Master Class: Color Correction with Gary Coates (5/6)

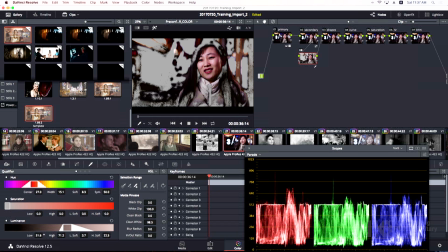37:32 I'm dragging the low luminance variable up.
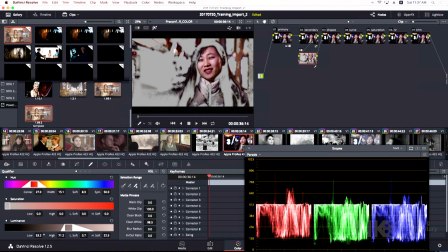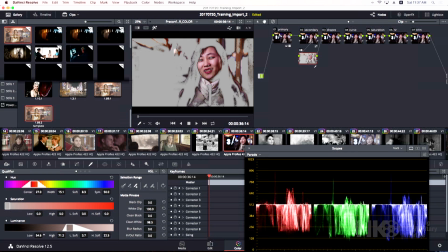Okay, and then clean white, zeroing, I want to expand clean white. I'll get some of her shadow details.
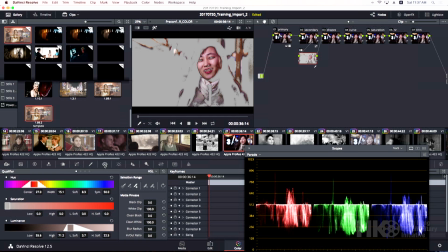37:57 And then I want to isolate it to within the shape of her face.
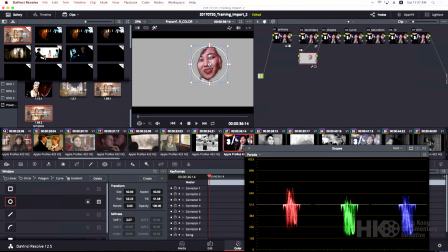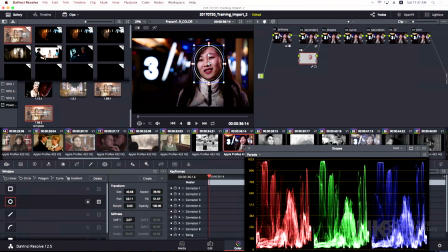38:12 Okay, and were she to move, I would want to track it.
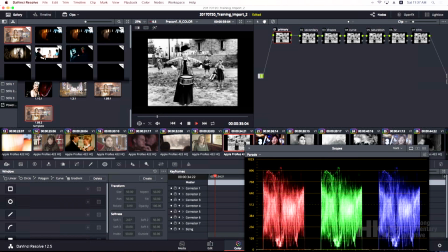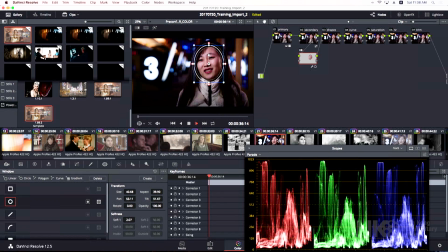She doesn't move very much. So I could probably get away by just simply softening the edges of that. Again, now I'm thinking of this as a light.
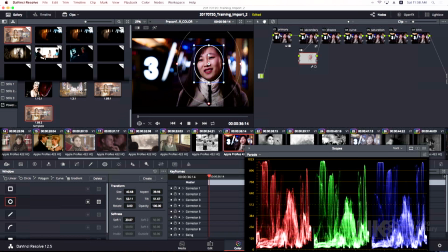38:39 I'm not changing her skin color, I'm changing the color of the light that is shining on her face. So that's why I've expanded that oval out to treat it like a light. Now, once it's there, you can trim the hue,
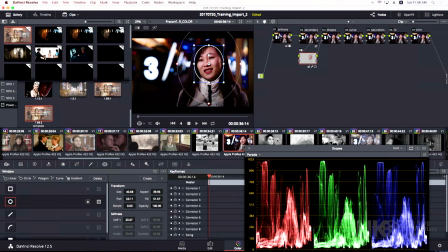38:55 or you can paint more color. I'm using the trackballs. Let me show you what I'm doing here. Okay, I'm going to go back to primary here. I'm going to take the gain and I'm going to move that over here,
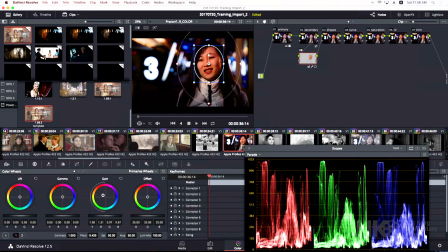39:14 sort of overdoing it as far as painting the light in there, giving it an amber. And then I'm going to reduce the saturation of the light I just added. Perhaps to that.
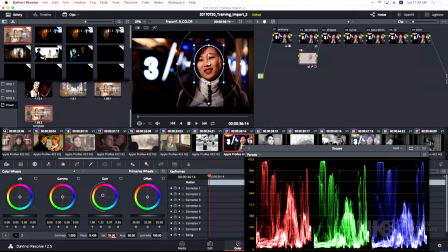39:32 Perhaps 35. And perhaps a hue angle 51, 52.
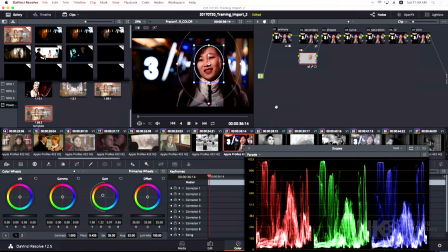39:50 Now, things get a little political with face tones and skin tones. You, as a colorist, ask what your client wants, and everyone has a different idea of what they want. I've worked on a lot of documentaries with African Americans, and every filmmaker has a different impression. So solicit the view of your filmmaker. What does your filmmaker like?
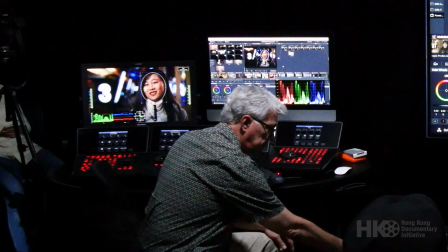40:20 George Lucas does not like yellow. He does not like yellow skin tones. He liked everything pink. Just letting you know where he is. Not that he makes movies anymore.
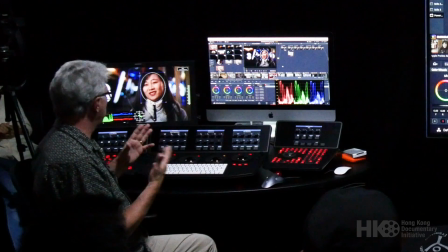40:36 So, but the strategy here is what I'm trying to do is, for drama, I'm trying to make a warmer foreground.
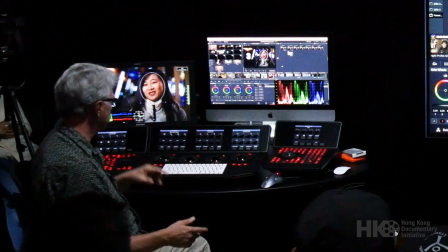40:44 And I'm going to let blues and such things behind fall back.
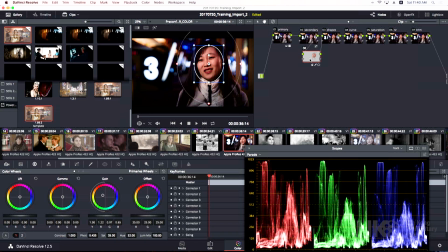40:49 So now I'm going to create a counter, add outside node. And in that outside node, colors outside her face, I'm going to desaturate.
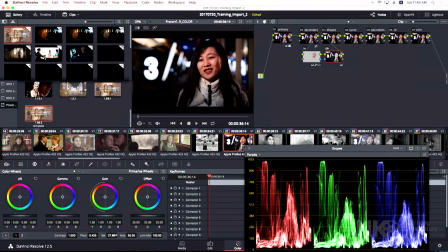41:08 And so now she's more pronounced. She stands forward a bit. I'm actually even going to give a little more of a blue cast to that background. And I'm clearly seeing problems with my matte.
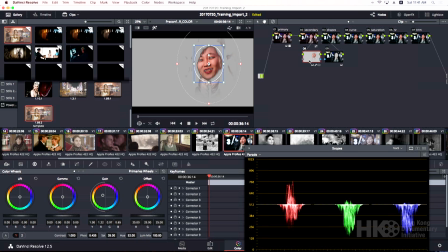41:26 So I need to get more of her shadow in my secondary selector. So back to that secondary selector, click on the eyedropper, put a plus there.